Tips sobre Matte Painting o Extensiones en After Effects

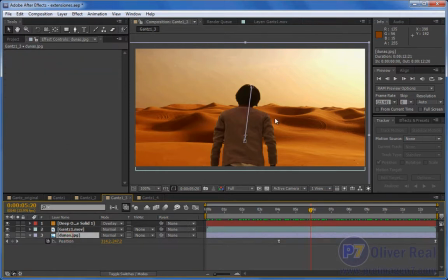15:44 tengo estas dunas o esta imagen de unas dunas que están en este caso por debajo de mi video que en este caso pues se ve atrás es decir tenemos nuestro sujeto enfrente y tenemos este otro sólido que lo estamos utilizando para crear un modo de fusión e integrar todo el entorno
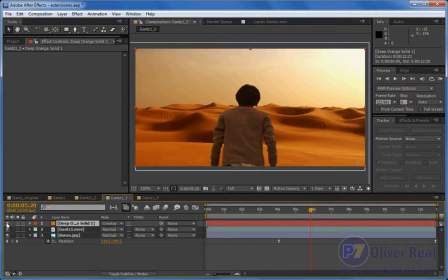16:05 que se vea un poco más anaranjado más pues como de desierto, más desértico De hecho, vemos aquí como hay una separación bastante notoria en la iluminación de este sujeto y la iluminación que tenemos aquí. De esta manera podemos integrarlo todo un poco más.
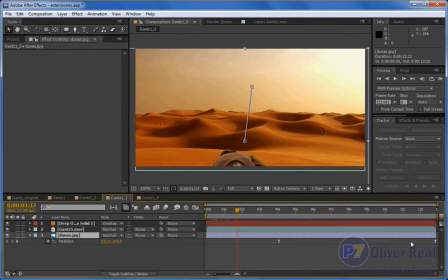16:26 Esta imagen de dunas la animamos a mano, no hay ningún problema. Como no hay nada más en el video más que el sujeto que ya está aislado,
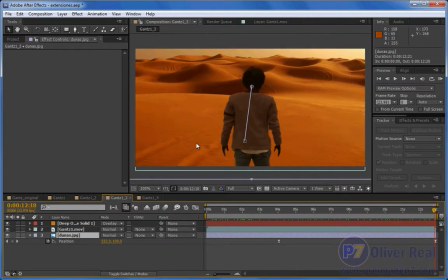16:40 bueno, podemos mover arbitrariamente lo que sería este fondo.
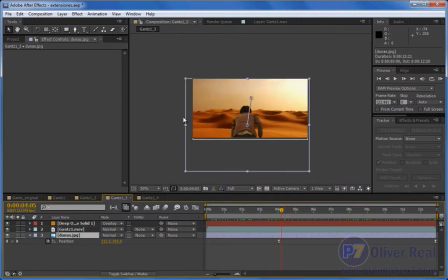16:45 que vemos que es una imagen que se mueve de abajo hacia arriba más o menos para simular que la cámara que está detrás del personaje se mueve de abajo hacia arriba para que se vea esta perspectiva como si subiera lo que sería el fondo
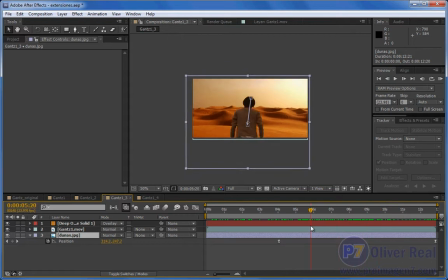17:08 y aquí pues nuevamente es algo laborioso tenemos aquí nuestro video
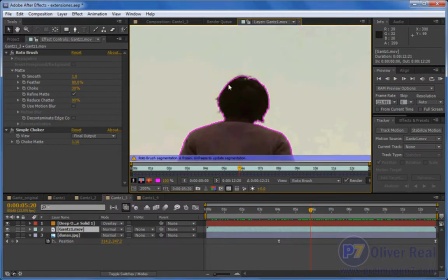17:13 vamos a darle doble clic y vemos como aquí tenemos el rotobrush trabajando
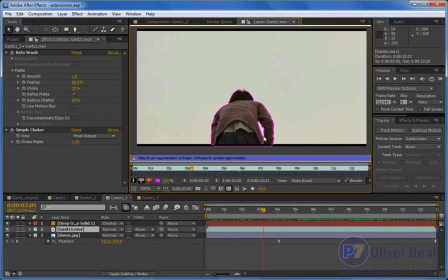17:21 vemos como es laborioso hay que estarlo detallando pero ayuda bastante ahora esto realmente es un mate aquí vemos esta línea que es como si fuera una máscara
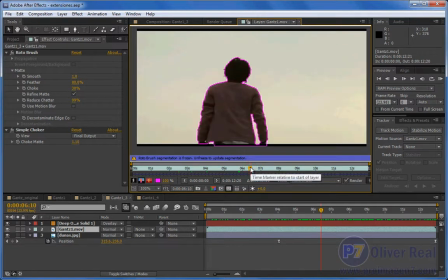17:33 pero en realidad no estamos enmascarando estamos haciendo transparente todo lo que está aquí afuera y todo lo que está dentro de esta zona de color rosa queda sólido no es que estemos enmascarando es que estamos haciendo transparente y dejando
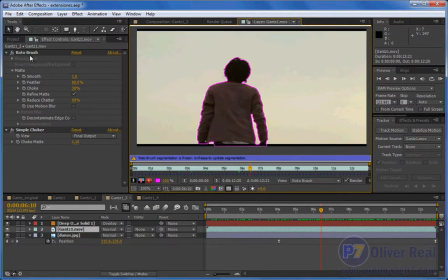17:50 sólido por eso tenemos aquí esta herramienta de Roto Brush que ya nos permite refinar el mate es decir, ese borde entre lo transparente y lo sólido inclusive tengo un ajuste extra de Simple Choker que nuevamente es un mate
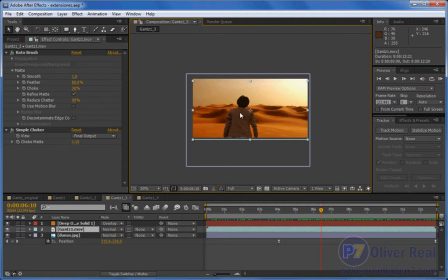18:09 que nos está sirviendo para aislar un objeto en este caso aquí lo tenemos tenemos nuestro objeto aislado
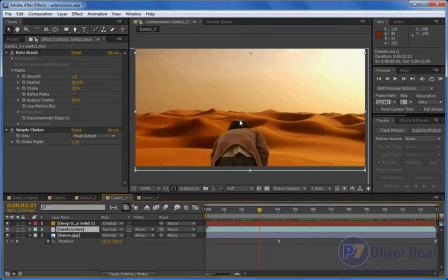18:19 inclusive aquí se alcanza a notar un poco que falta en el recorte podríamos utilizar más ajuste aquí del simple choker pero ya nos empezaríamos a comer pues otras partes del personaje, esto se soluciona más bien justamente al hacer el roto brush,
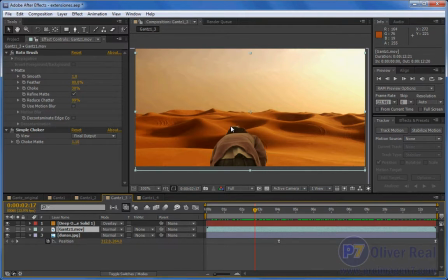18:38 hay que recortarle un poco más aquí
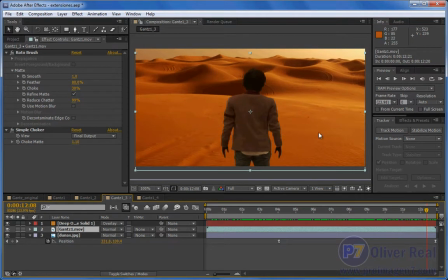18:44 pero vemos como estamos integrando otro entorno a nuestro video
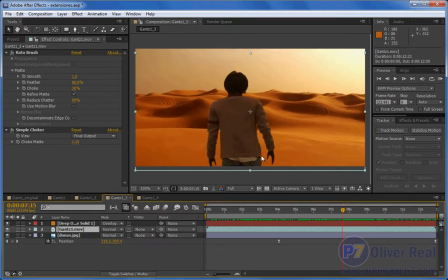18:54 como todo lo que está afuera de mi sujeto es transparente bueno, se ve como si estuviera integrado en otro entorno esto es básicamente las extensiones como me lo comentaron, la pregunta que me hicieron es justamente esto de aquí extender lo
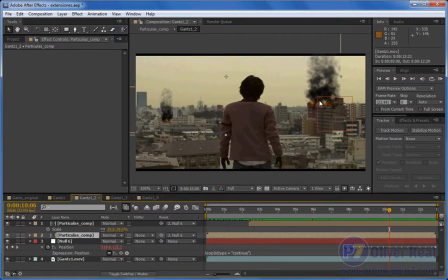19:13 que sería un escenario por ejemplo, aquí podríamos poner unas montañas al fondo y estamos de esta manera extendiendo el escenario por ejemplo aquí tenemos otro ejemplo más
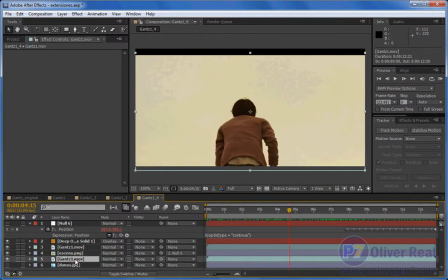19:28 donde es exactamente lo mismo tenemos el video y tenemos aquí un null